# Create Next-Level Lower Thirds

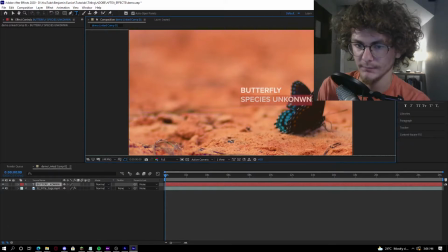8:23 65. So at 65, we now have a good lower third, and then we're going to go to the subtext, make it about yay big. Actually, let's make it a 36, and then make butterfly a little bit larger. Let's make butterfly like 80. That's a little bit better.
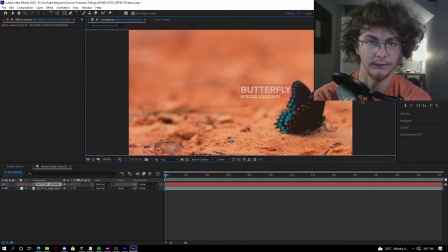8:40 We want to make sure we have enough size where it's readable on screen, specifically the size of screen that you might be dealing with, and how big that is in your field of view. That is why there's such big text in thumbnails on YouTube, because it's a very small viewing area. So I'll get back into that in a little bit.
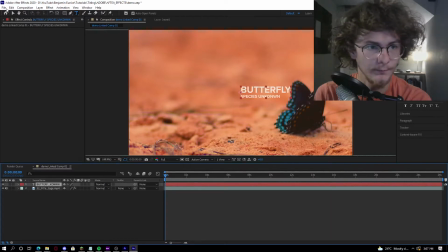8:55 So now we are going to move this. Going up to the top, you see these toolbars. You're going to select the arrow, which is the selection tool. And we're going to click, and we're going to drag this to the bottom left of the screen where we now have it. Let's just see where we were. I'm going to make a little more space there. There you go. So it's a little bit different, but it's similar.
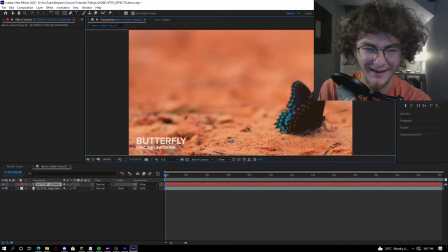9:14 I'm going to go ahead. I misspelled unknown. I can spell unknown.
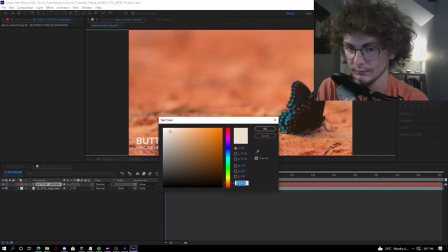9:20 There we go. And we're going to change that white to an... Oh, it was already an off-white. I kind of actually like that. It's kind of neat. So let's make that a little bit of a gray. In fact, let's even make it a little bit of a bluish gray. I'm going to be a little creative here. Just a little blue.
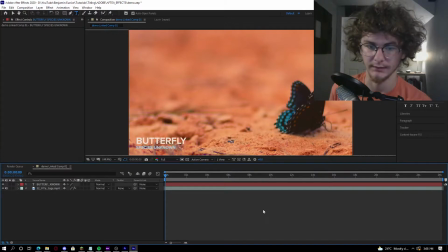9:35 And the reason that I'm using blue in this particular case is because it offsets from the color of the shot.
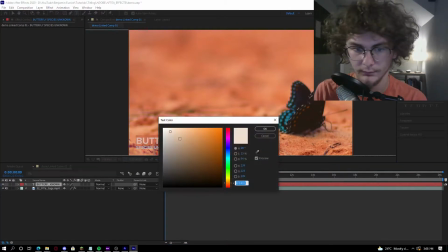9:40 And I'm actually going to make this a pure white. There we go.
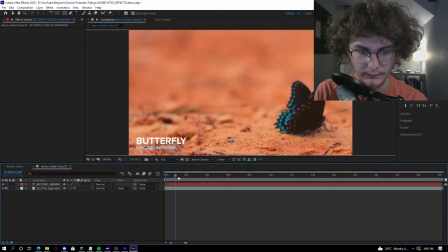9:44 Although I got to be careful with this, because as you can see, just making sure that this isn't clashing too much with the color. I'm actually going to make it a little bit brighter. because I want it to be a little bit more offset, but at the same time, that's a little bit more offset. I can read that pretty effectively.
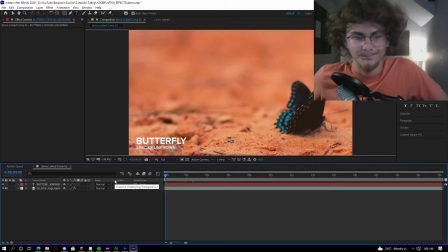10:01 So now we want to, you know, make it interesting, make it pop, make it do stuff. So you can, and I'm going to be very general here. This is a basic tutorial, basic animation.
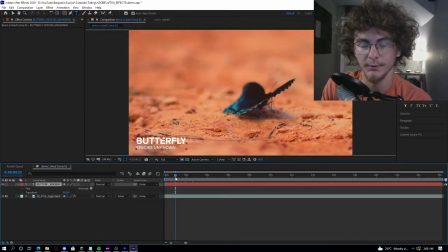10:13 So one of the things we can do, and you can do this in Premiere Pro, but I decided to come into After Effects. A quick tidbit. A quick tidbit on how to do this in Premiere Pro.
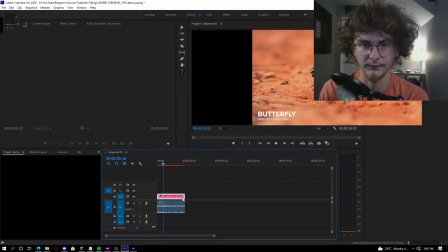10:24 This is going to be a speed run round. So you go into the demo linked comp, and if you know how to do this, you go up here into Effect Controls, and you can keyframe through here.
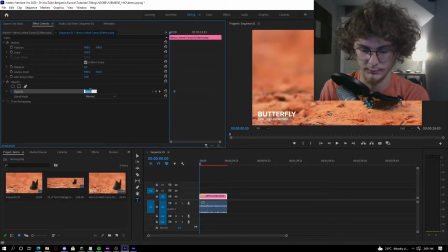10:32 Opacity, 0, 100, and then oh wait, that was actually the video. No. Anyways, you can fade in using this and fade out using this. There would be a title there, but there you go.
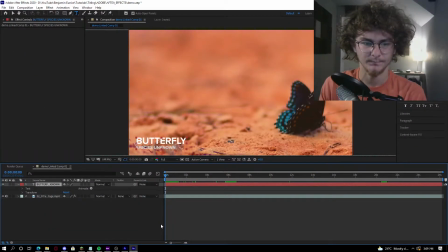10:49 So we're going to be back in here, and we now have this beautiful little thing here.
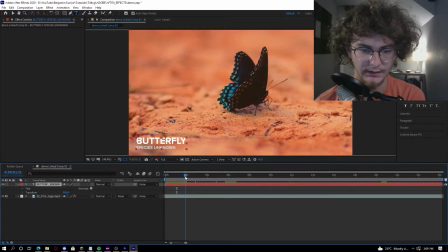10:54 And I'm going to go ahead and fade this in over 2 seconds, which is very simple. You go to Transform, Opacity, click on the watch, which is going to make, say, this is now a thing that you keyframe at 100%.
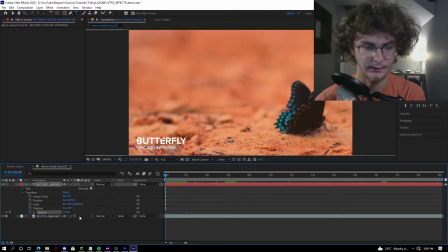11:08 We're going to drag the playhead back to the beginning, and we're going to set this to 0%.
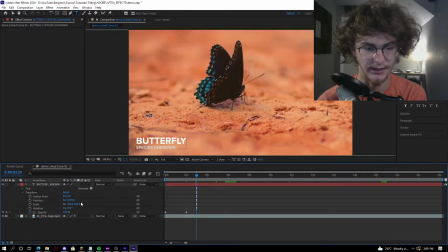11:12 Another quick tidbit, if you want to add a keyframe, say I want this to go back from 100 to 0% at 24 seconds,
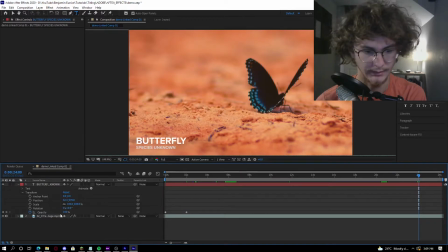11:18 I can actually go over here, and I can click on this little circle, this little thing here. Hit add or remove keyframe at current time. This means, oh, it's going to stay this way until we get here. Meaning, if you were to say put this at 0% all the way at the end,
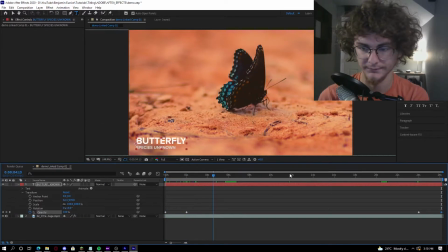11:34 it would fade in for 2 seconds and then slowly fade out for the rest because it's linear, right?
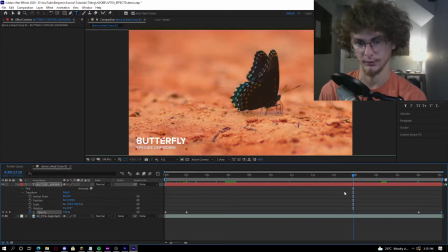11:39 So we want to tell the program to stay at 100% for this long. That is why the little diamond is so useful. So now we're going to go ahead and do something a little bit more advanced.
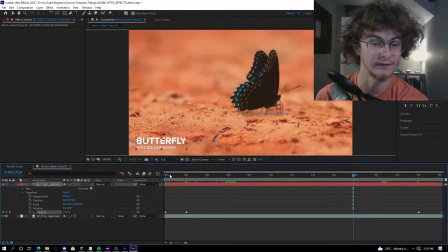11:54 We're going to begin the process of animation. Now this is something right now what we have is something like this.
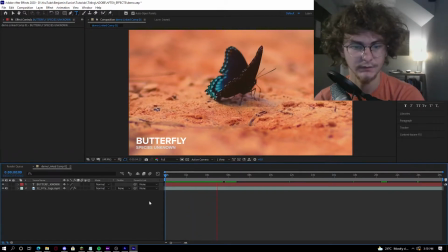12:04 Right? It's pretty decent. You can have it fade in a lot more quickly than that.
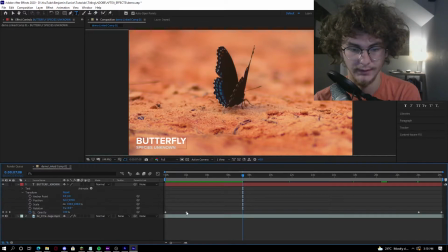12:09 I'd recommend maybe 1 second for something like this. So if we drag this to roughly 1 second, fade in time, click on the diamond,
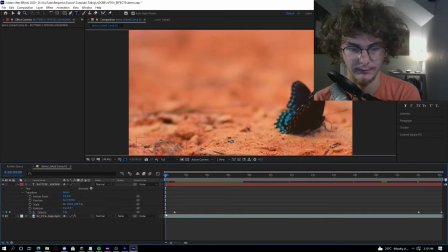12:16 drag it in, and then it, in fact, I might even like let it sit for a bit without a title,
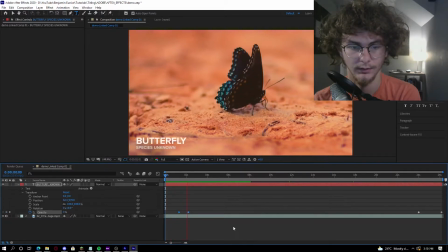12:21 and then fade in. There you go. Very smooth, very simple.
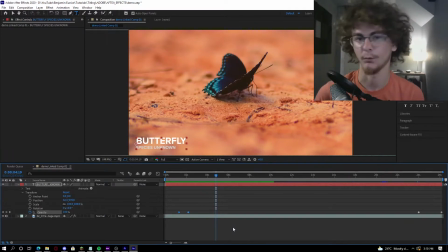12:26 This is about where I would sit with this, and I wouldn't necessarily even go into After Effects to do this.